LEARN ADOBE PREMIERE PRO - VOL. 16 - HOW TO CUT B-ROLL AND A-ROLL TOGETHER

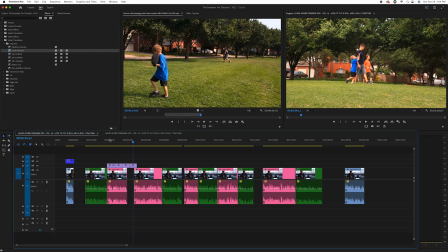You have to do that first because everything else is getting built on that foundation of how you assign and space out those sound bites. Your walls are maybe the B-roll, right? And you can't figure out the B-roll until you have the foundation, right? Or you're going to build walls on no foundation.
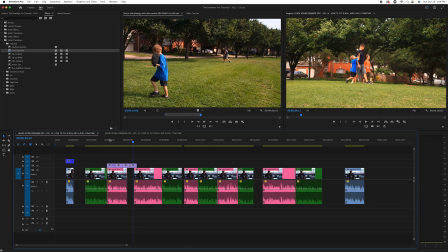So, and it's a funny analogy, but it's really true. If you start trying to cut B-roll and cut music and do this stuff before you do this, I guarantee you will have to do it again. And what could be a 2-hour edit could turn into a 2-day edit.
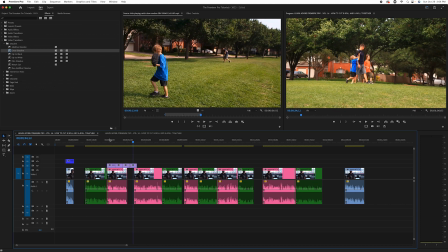So as we get more through these series and you're starting to see already, the process and the order of operations that you choose will make all the difference. So that was a very important point that you need to understand. And that's why we do these things in this order.
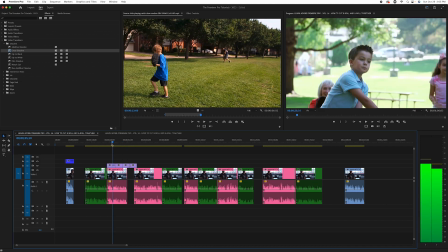So let's continue. So I kind of like how this is looking so far. And you can see it has kind of a feel to it.
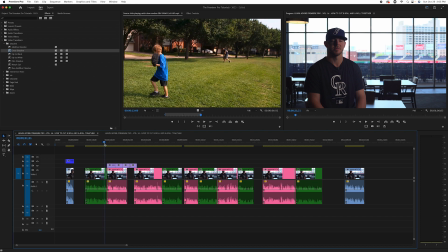It's already getting a rhythm to it because he's talking about different moments and we're hitting them as he's going.
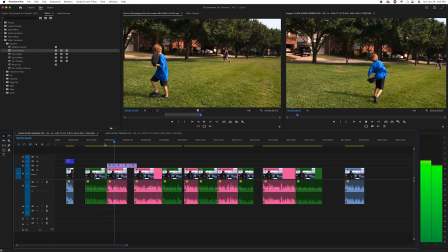And it's starting to turn into an edit.
When I was 3 or 4 years old and got into T-ball like 4 or 5 years old.
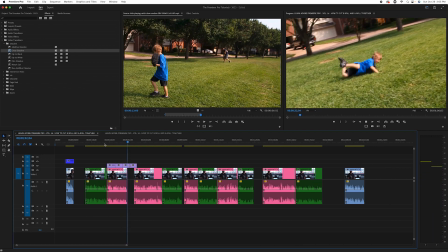So started up really, really young.
So that's going to be filled in with things we'll do later.
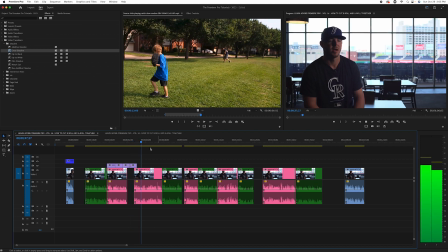I've been very blessed to have a family that's so supportive.
Now that's great. This is perfect because he's talking about his family.
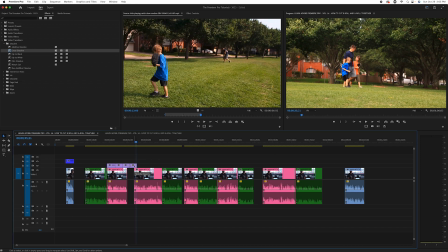So a little trailing. So this is another thing that traps editors too. Cutting every clip right on the word or right on the thing.
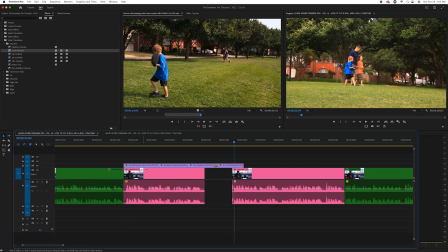So instead of saying, the B-roll sequence stopped there, so I'm going to cut it right there and I'm going to cut to the next clip right there.
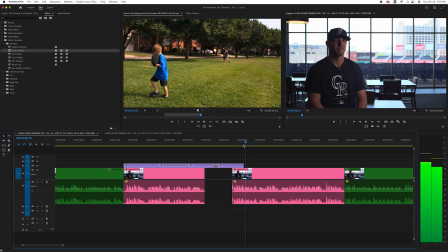Well, that's not very fluid. Trailing video over the next thing that he says that can lead into something else,
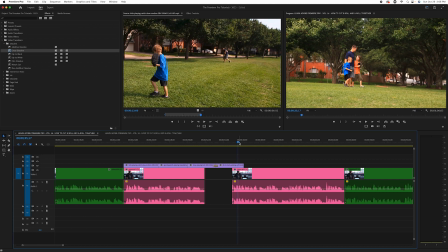that gives your edit so much more of an organic feel. And believe me, that's going to elevate and make your editing feel much higher end. So I'm going to leave that just like that. And I'm going to find another family clip right after that.
I've been very blessed to have a family that's so supportive.
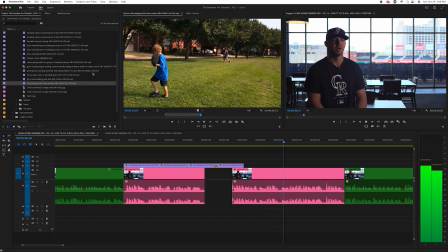My brother played in college and he was close to home, so we got to go watch his games all the time. And growing up, we were always at the ballpark all the time. So it was.
Oh, and before we move on to that, I actually lied.
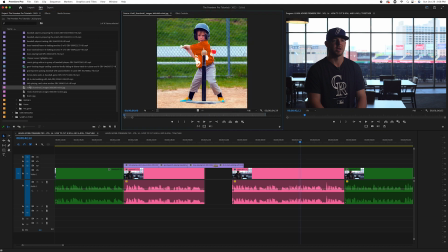So this is great. We actually do have still pictures we found of T-ball. So that lesson I think I said about going through all your stuff before you edit. Yeah, so we want to go ahead.
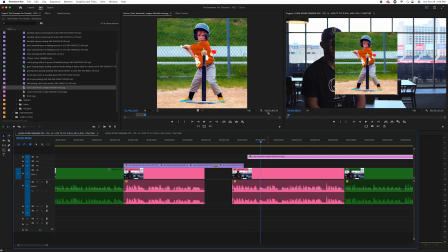So if you look here, we have an image. Now, what I'm going to do now is place this image.
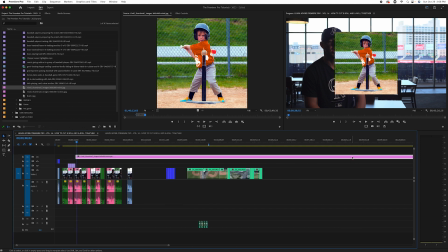And I didn't need to add the entire sequence. So flip.
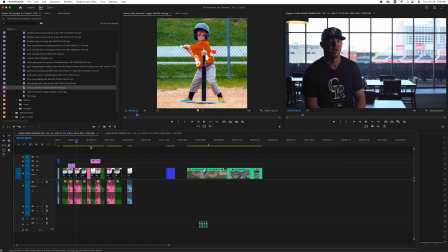There we go. So for whatever reason, it's wanting this to be long, so that's fine. We'll collapse it. I'm just going to add some of that when he says T-ball.
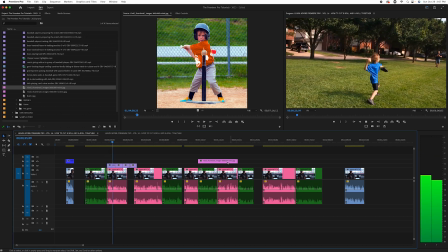Started playing with my brother probably when I was 3 or 4 years old and got into T-ball.
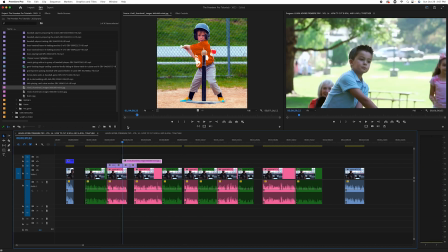Okay, so here we go. You'll do this in your edit sometimes too. You'll put something in place and then you'll realize, oh, you know what?
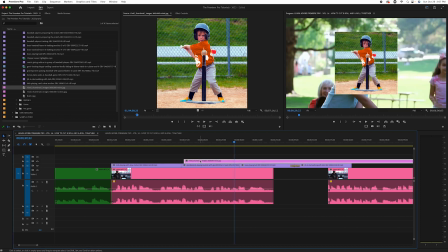I have something better for that. And then do it. You know, this isn't written in stone. This is called editing for that reason.
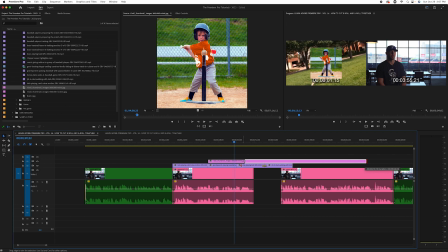That's literally what you're doing. So try things out. And also don't be afraid to try something thinking that you're going to be stuck with it.
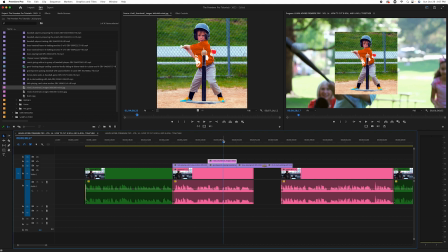Try it out, see how it looks, see how it feels. And if you don't like it, switch it. If you do like it, maybe enhance it, you know, or do more of that. So it's never done until it's done. It's done when you hit export.
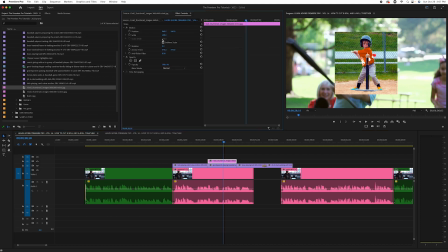So try things out, because when you experiment, you'll find things that you maybe wouldn't have initially thought of conceptually,
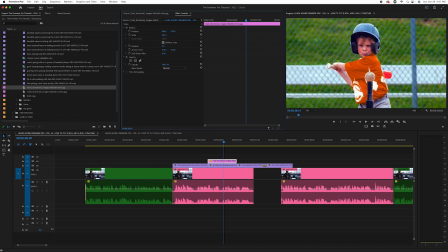but because you tried things out and saw them, you go, you know what, I kind of like that. And then you'll take that in a future edit. So I already know we might want to do some kind of this motion.
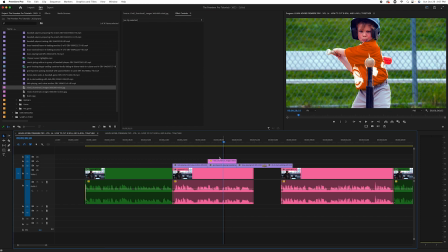So now it worked before, but look at how much better this is going to look now.
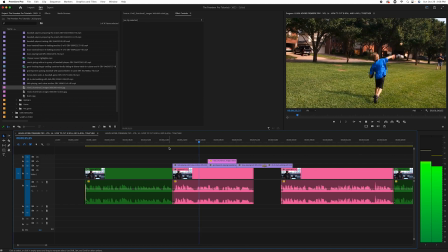And then started playing with my brother probably when I was 3 or 4 years old and got into T-ball like 4 or 5 years old.
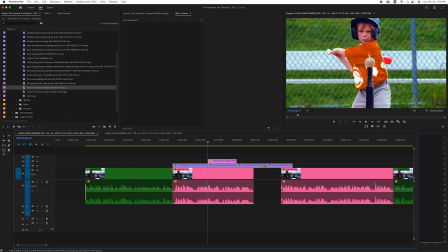So that's pretty cool. So let's actually start about here. And if you look in some of our previous lessons, we talk about keyframing. We're going to go to position, and then let's go to the end, and we go back one frame to get that last frame.
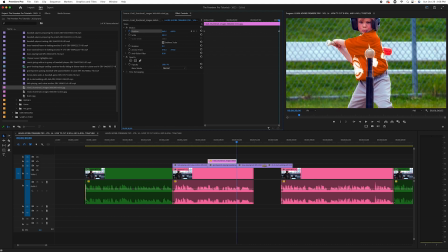And then we are just going to keyframe this up a little bit to focus on the T, because he's talking about T-ball.
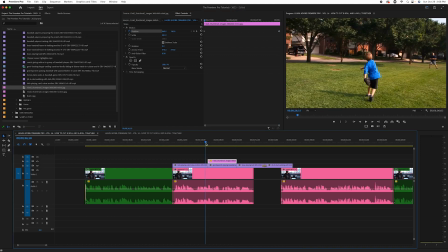And then just like that, this makes a lot more sense and gives it a little movement too.
And got into T-ball like 4 or 5 years old.
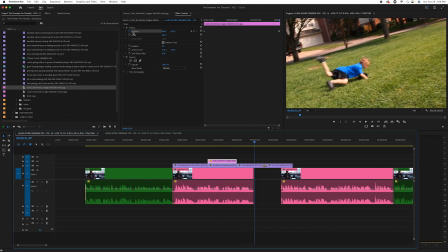So started up really, really young.
And you know what? He talks about him and his brother. So I believe we have another.
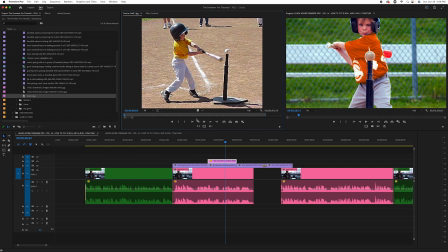That's kind of cool too. But we have to be careful. So this looks like, first of all, the age 3 or 4, that's perfect. And this really looks like this could probably be like, oh, younger version of him and his brother. Like even this here, right?
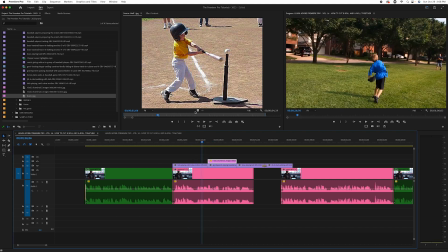That could be a younger version of those same kids. So that's how we're going to really make this feel real and not like we just got some random B-roll and photos and made something in like 2 seconds.
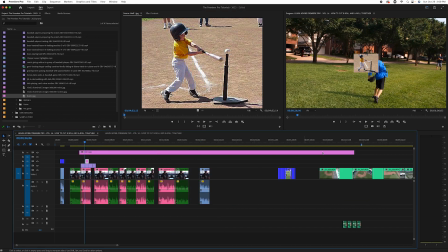Because believe me, your clients will not like that. For whatever reason, it does want to make these longer, even though I'm giving it in and out.
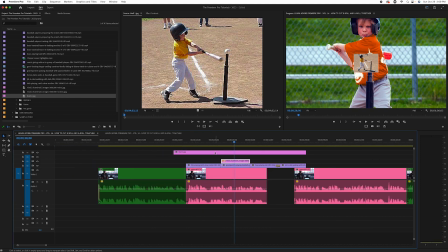So, and you can just collapse that. So let's just listen again for where it makes sense. Maybe we split it up over this time.
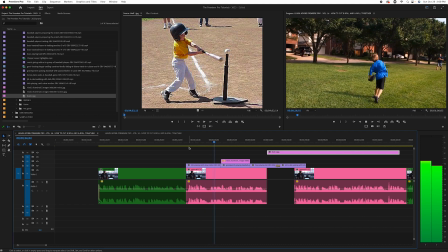Started playing with my brother probably when I was 3 or 4 years old and got into T-ball like 4 or 5 years old.
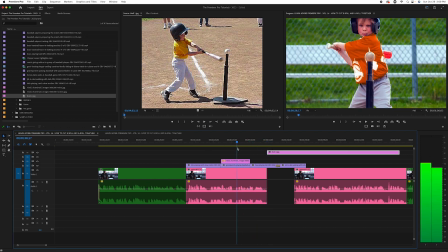So started up really, really young.
So let's switch to the T-ball 4 or 5 years old, that line. And we'll add this image here, and we can scale it up.
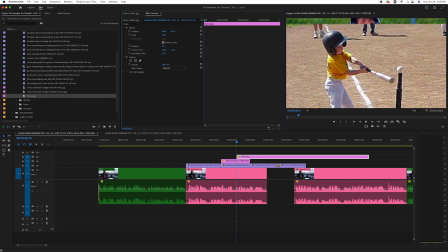And then we'll have to, now I'm doing this to cover so we don't have like a blank spot because this is a small image. So I went up last time. Maybe let's go down this time, right? So let's maybe start here. We'll hit position and always make sure that that clip you want is highlighted so you have the correct effects controls.
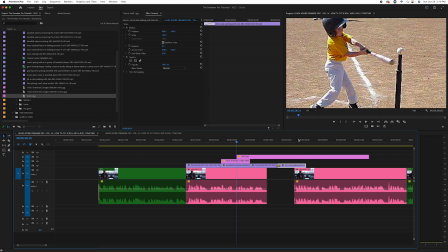If I do this, this is something that happens to editors a lot. You can have the wrong clip highlighted and you start doing all this keyframing.
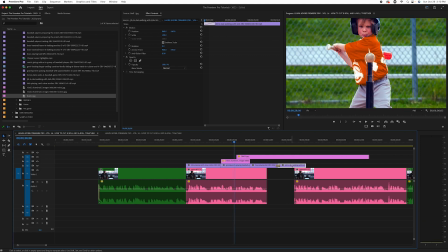And you go, where is it? Where is it? And it's in this clip. So make sure you have the correct clip highlighted.
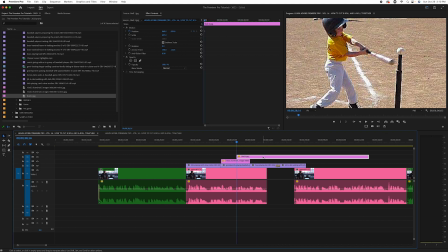Very important. That we call a pro tip. Maybe I need a graphic and a sound effect. That'll be a new thing we do. But there you go. Pro tip. So let's go to, let's make that clip the correct length.
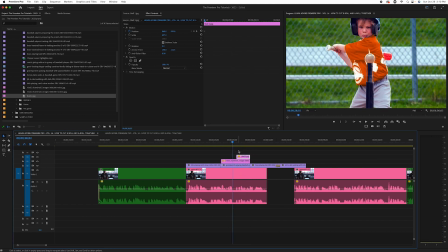And what I'll do, I'm going to want this to switch. So now I can just highlight that clip. I can press Alt, press down, move it down.
Like 4 or 5 years old.
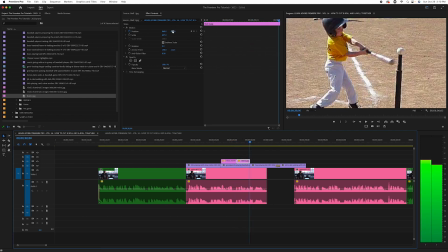So, okay. And let's up a little bit right there. It's a short clip, so if I do too much, it's going to move too fast.
Like 4 or 5 years old.
That's still kind of fast, right? So let's get a little closer.
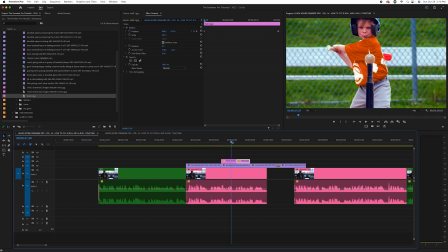I don't want to change the end point, start point.
Like 4 or 5 years old. So started.
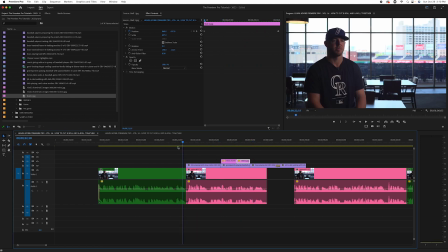Okay, that's better. So then we're improving our edit already by doing something that makes a little bit more sense.
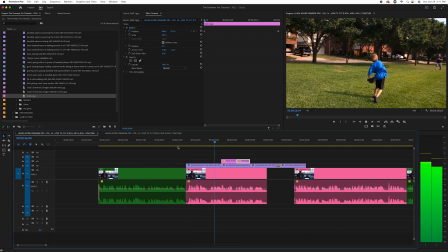So let's look at that. Started playing with my brother probably when I was 3 or 4 years old and got into T-ball like 4 or 5 years old. So started up really, really young.
Cool.
Brother probably was 3 really young.
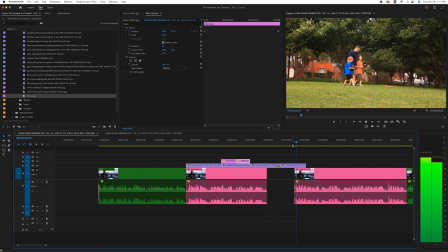All right, and that slow motion is nice.
So I've been very blessed. So started up really, really young.
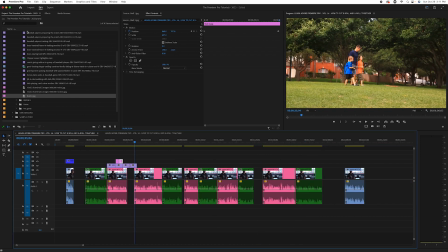Okay, good. So now we're going to lead into family. So we have to look here again.
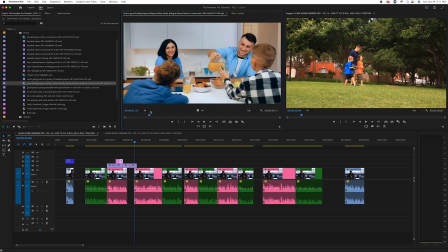Okay, so we have a family there. And again, we need to choose people that look like they could have possibly been him and his brother. And we're talking about the support of a family. So it's as according to Storyplex, it's a good looking, happy, smiling, carefree family. So I guess that'll work.
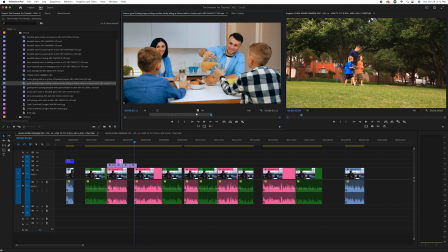slow-mo. So that looks really nice. And again, we're going to get this stuff placed in time, but I'm going to show you what we're going to do to make this feel a little more like this isn't now.
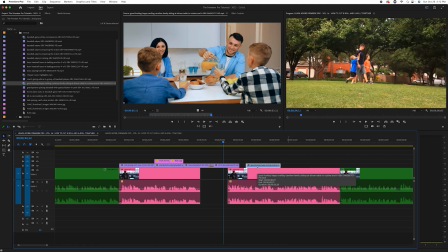And also, again, you don't want to see faces too clearly when you're doing stock footage that's supposed to be someone that you actually have in the video.
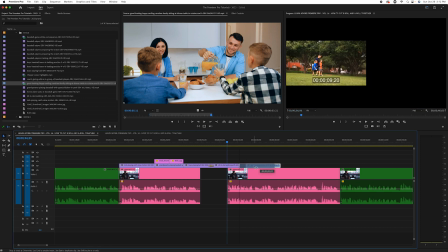So we'll show you how we're going to do that. So let's just see what that looks like.
I've been very blessed to have a family that's so supportive.
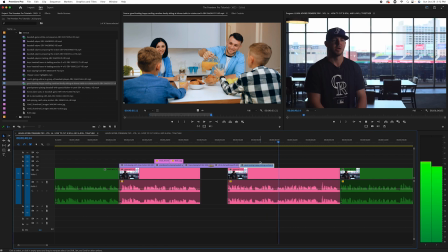You know, my brother played in college, and he was close to home, so we got to go watch his games all the time.
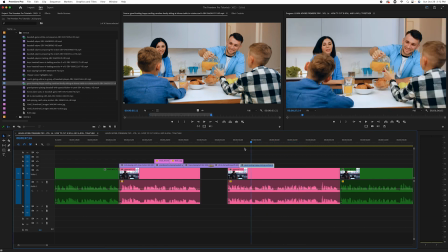Right.